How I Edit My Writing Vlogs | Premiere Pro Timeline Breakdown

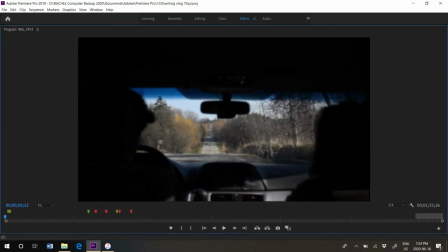[15:29]
it's like printing out the Polaroid kind of thing and then we enter the Polaroid if you want to do this I will link a tutorial I would recommend this
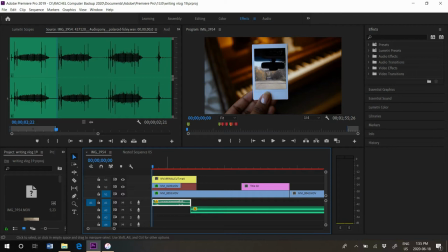[15:36]
is not a tutorial on how to do this particular effect but the footage is just of me holding this Polaroid and then I bring
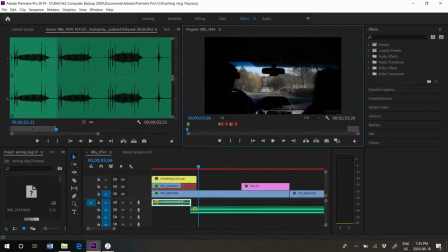[15:43]
it up to the camera and then that that's literally it and I just made a strategic cut between you can see it right there so this is the you can see the kind of harsh line of the layer mask and then
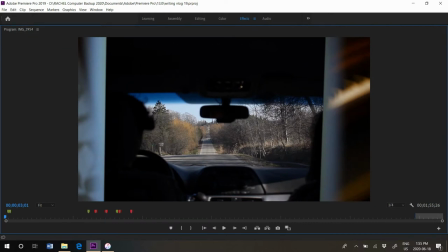[15:57]
the blurry white of the actual photograph as it got closer to
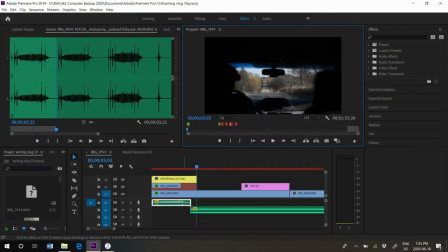[16:02]
the lens and then I just made a strategic cut into the footage it's just a transition and you can't really tell that the cut is there maybe you can depending on who you are and then we jump into the song so sometimes I will like fade in the song almost like make the
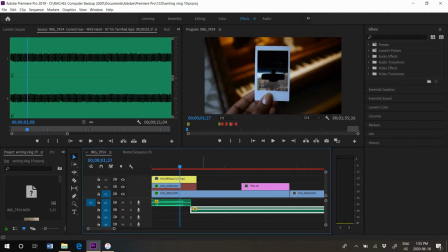[16:16]
song louder at the part i want to emphasize i think this this particular song worked as we just drove into the polaroid so
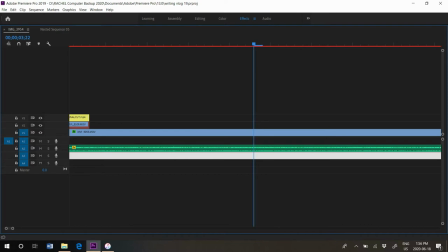[16:24]
i didn't do anything special to it as you can see there's no like constant gain or something here like usually like i will have like a constant gain like looking
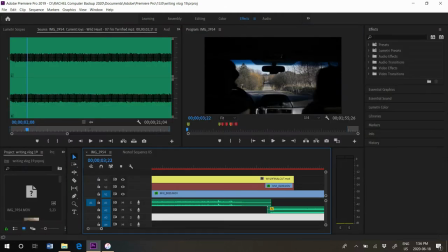[16:32]
band-aid thing here i don't have that here i will show you where i do have it though later on and so then i just added a title right
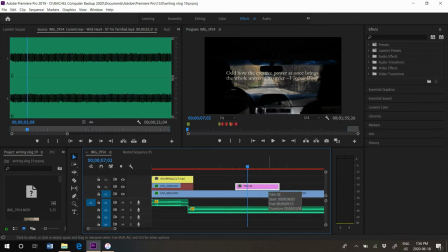[16:41]
here and this is a epigraph almost to the writing vlog i really like doing epigraphs for writing vlogs. this is a virginia wolf quote.
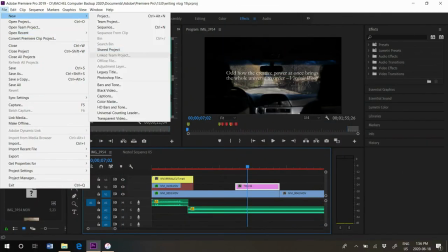[16:48]
making a title in premiere pro is really easy. i just go file new legacy title as if i'm recreating this title.
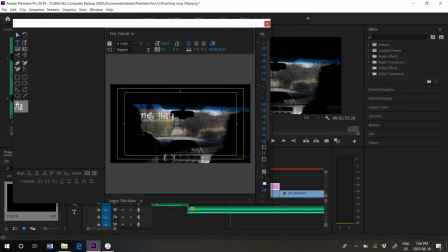[16:54]
like so i just press with the text tool i'll just like hello this is a title but i just change the font all the time to garamond and in this particular time
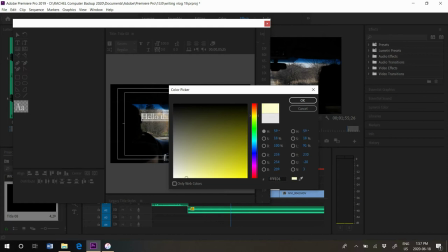[17:02]
i change the color to like a light yellow. i will use these things, these buttons,
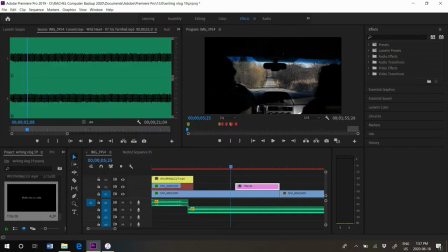[17:08]
to center. again this is not really a tutorial on like the little nitty-gritty things like this but if you're wondering what I do to create my titles that's how I do it and then I will drag
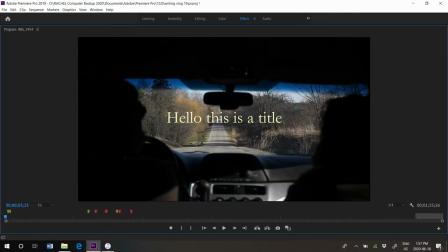[17:16]
the title in and then suddenly we have a title and I I use the legacy title tool I don't like the new
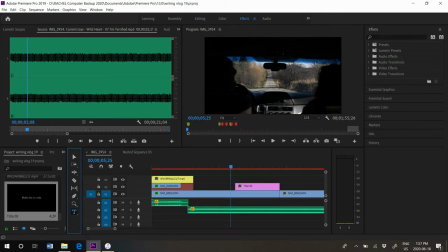[17:22]
title the new title feature which is on the left here like you can just press it and I don't like it I don't know how to use it so I just use the legacy title because that's what I'm used to but maybe maybe somebody could convince me otherwise I don't know and so the rest of this intro let me just turn down the music is quite it's it's quite self explanatory.
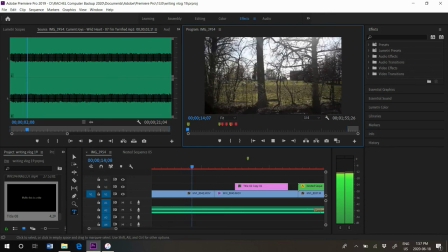[17:41]
This is just driving footage that I cut. I just chose the nicest looking parts of the footage. There's no rhyme or reason to that. And another quote from me, which is with the same title.
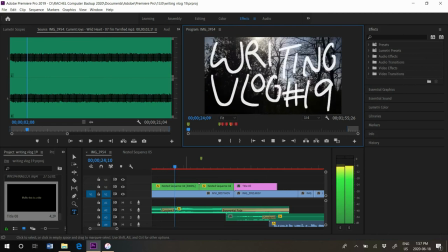[17:51]
And then we enter this interesting part, which makes the writing vlogs the writing vlogs.
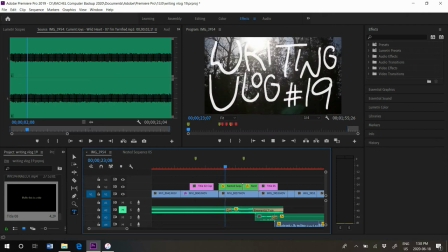[17:56]
Ever since writing vlog one, we've had the jittering animation for the text. And I will insert a video on how I make that. It's actually quite easy. Hi everyone.
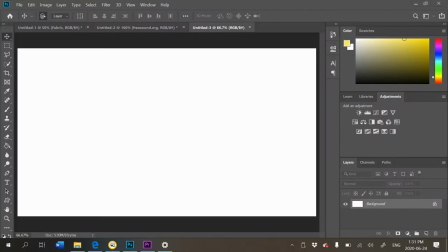[18:06]
So I'm going to show you how I do wiggle animations. Like I said, I will link a video by DSLR guide on how to do wiggle animation, but I'm in Photoshop.
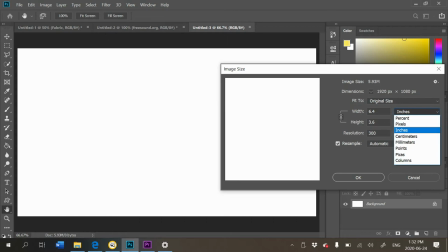[18:15]
I just created a canvas that is 1920 by 1080 pixels and it's at 300 dpi,
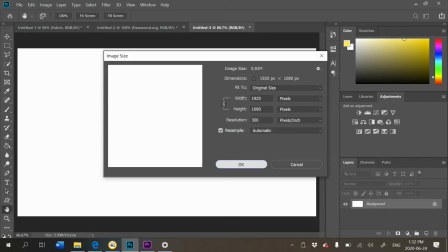[18:24]
which you can see just so that it'll be good quality and won't be super pixelated or anything.
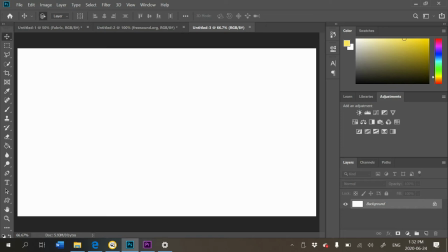[18:28]
So I'm gonna start out by actually making this background black just because I make the text white and it'll just be easier for me to see than drawing white on a white background. So I'm just going to unlock the background.
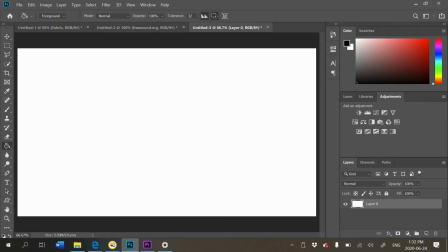[18:40]
I'm going to press D to set the paint bucket to black in the foreground and then I'll just fill the background so it's black.
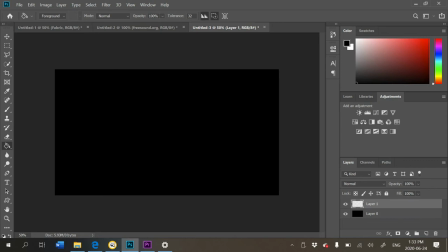[18:50]
And then I'm going to create a new layer. I have a keyboard shortcut to do that. That's control shift n in Photoshop. And then now I have a brush which the shortcut is B. I don't use any kind of brush for this.
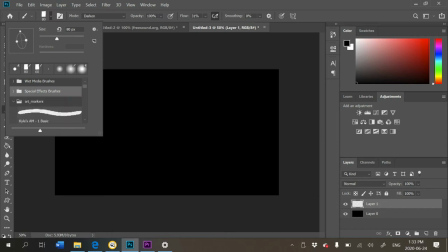[19:00]
I like to use the textured brushes. These ones come with Photoshop. This is from the Kyle Art Markers set. I used to use the one at the bottom here, watercolor paper.
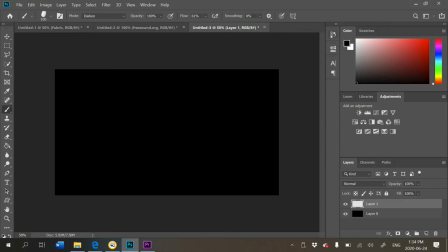[19:12]
So this particular brush is, let me make my brush white.
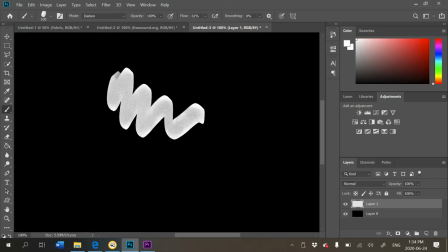[19:16]
It has like a nice texture to it. You can see it if I zoom up, but it kind of made writing kind of difficult.
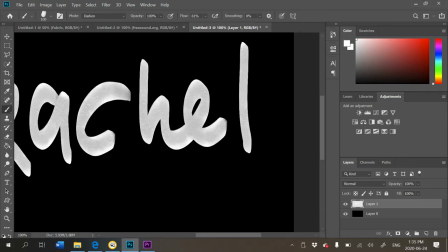[19:24]
It's kind of skinny, so it gets wide.
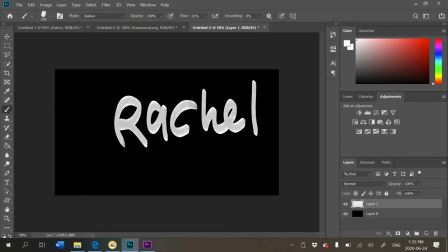[19:26]
I used to like that look but then I would have to whenever I was doing like the number sign you can see how like fat the horizontal lines look so then I would have to like change the size like that and since I have to write these frames three times that just got
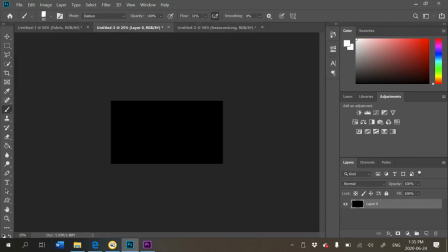[19:39]
annoying so I changed it to the standard brush so this really takes me about two minutes to do so what I'm going to do is create a new layer this
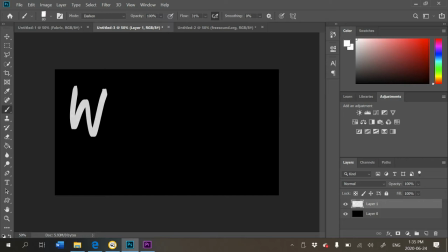[19:46]
was for writing vlog 19 so I'm just gonna write that out I don't do anything fancy it's just my handwriting.
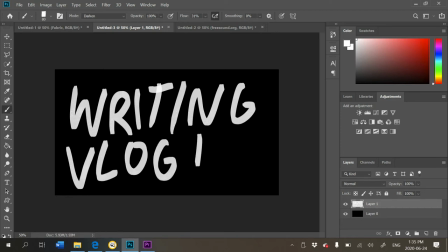[19:54]
I'm not too careful with this just because I want it to look kind of messy. It kind of adds to the jittering effect.
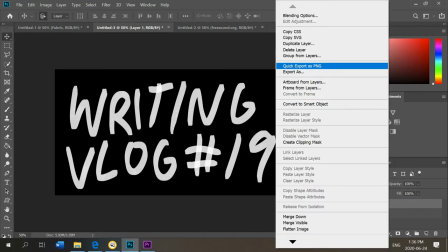[20:01]
So this is the first frame and what I'm going to do is I'm just going to right click on the layer and then I'm going to quick export as PNG and I'll just name it writing vlog 19.
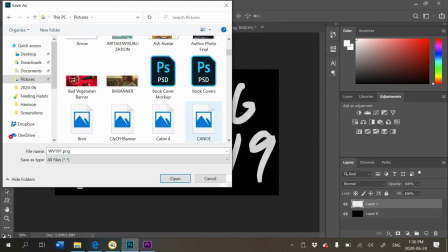[20:11]
You can see I already have it one dot PNG and so this is going to automatically export it as a PNG
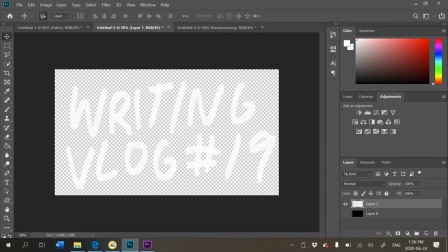[20:17]
and a PNG has no background so it's going to end up looking like this because I didn't select this as well,
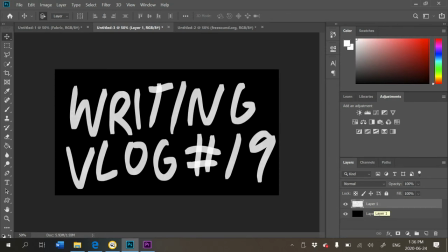[20:22]
like the black background. I only selected the one layer I wanted to export. Now that I've done that, I'm going to create another layer just on top of this. If you want, you can go on the original layer and turn down the opacity. I'm quite lazy to do that. I just create a new layer and I just write directly on top of it.
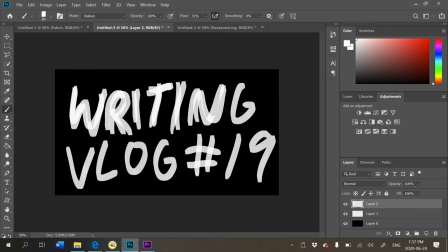[20:39]
It doesn't really matter if I can see very well or not because the whole point of a wiggle animation is for it to Move so you want to like not draw it perfectly anyway.
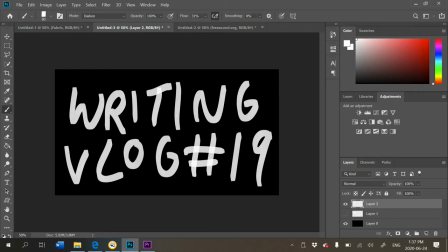[20:51]
This is the original and Then this is the one that I just drew so as you can see it's quite different So if you draw it perfectly on top, you're not gonna get any wiggle So just be a little bit freeform with it I'm gonna do the same thing right click and then click export as PNG and now that we have the second frame We're gonna just do one more frame.
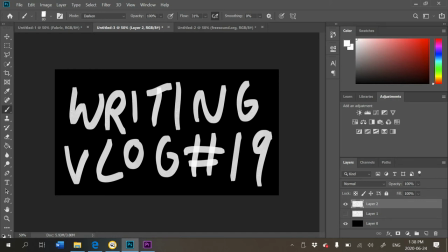[21:08]
I only do three frames. Some people will do two frames So it's a bit of more of like a back-and-forth wiggle I kind of want to make it look like it's dancing because it's always in the intro to fancy music And so I think that's a bit more fun So I'm going to create one last layer and now I'm drawing on top of the second frame just so I can get even more movement Some people will draw again on top of the first frame.
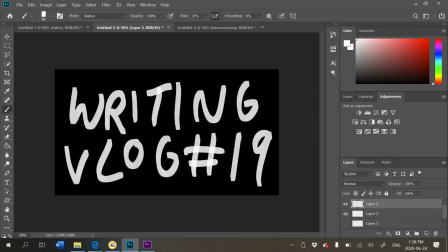[21:28]
I don't really care to turn on and off things I just want to do it as fast as possible. So now that I'm on the Third frame, I'm just gonna trace over the second frame
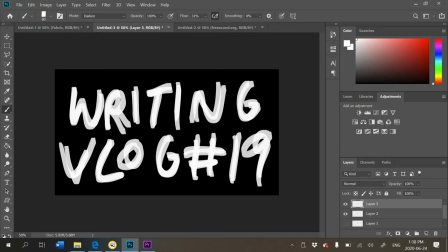[21:40]
And it doesn't take any time at all And so then I'm just going to turn off second frame and then export.
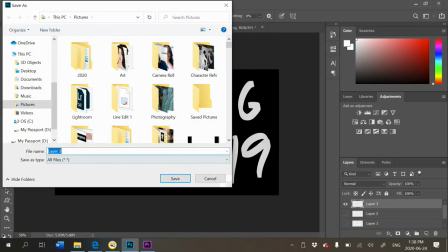[21:47]
Like I said, the last one. OK, and now we're in Premiere Pro.
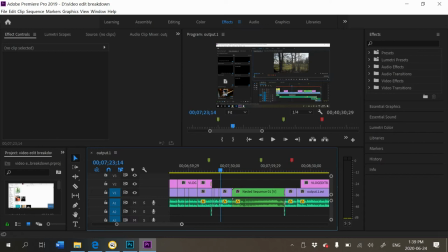[21:51]
This is actually the file for editing this video, but because I don't feel like creating a new one, I'm going to show you how I would animate this just in this timeline. We're just going to move over here and pretend this entire video doesn't exist.
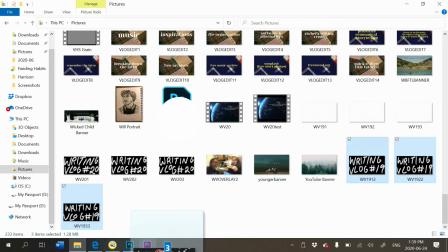[22:04]
And so these are the three that I just drew. I'm just going to drag this onto the timeline.
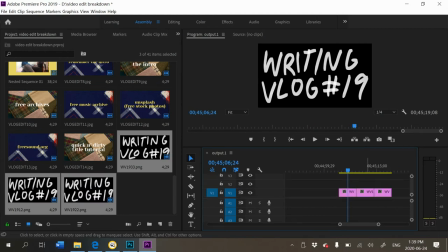[22:09]
So as you can see, we have the first frame that I drew and then the second frame is right next to it. and then the third frame. I'm going to press Alt on my keyboard, click on the second frame,
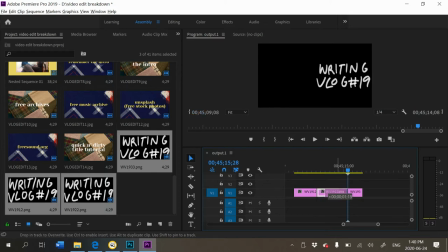[22:19]
and then while holding down Alt and while holding down the frame, I'm going to drag it, and that's going to copy it to next to the third frame. So what I have here is I have the first frame, the second frame, the third frame, and then the second frame repeated.
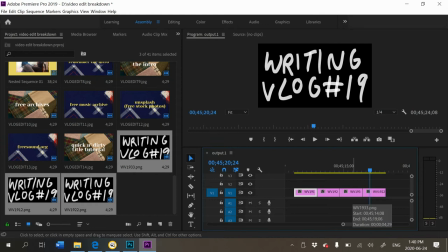[22:33]
And the reason why I repeat the second frame is so that I get more of a clean transition when it loops. So now that I four frames. I'm gonna highlight all four and like I just did before, I'm gonna hold down alt and then drag it to the right. Now we have eight frames. I'm going to just duplicate this like two more times.
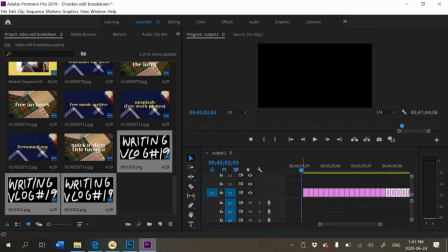[22:52]
There we go, it's perfect and this is actually going to be, I'll play it back for you, it's gonna be actually way too slow and it's not gonna look like it's dancing.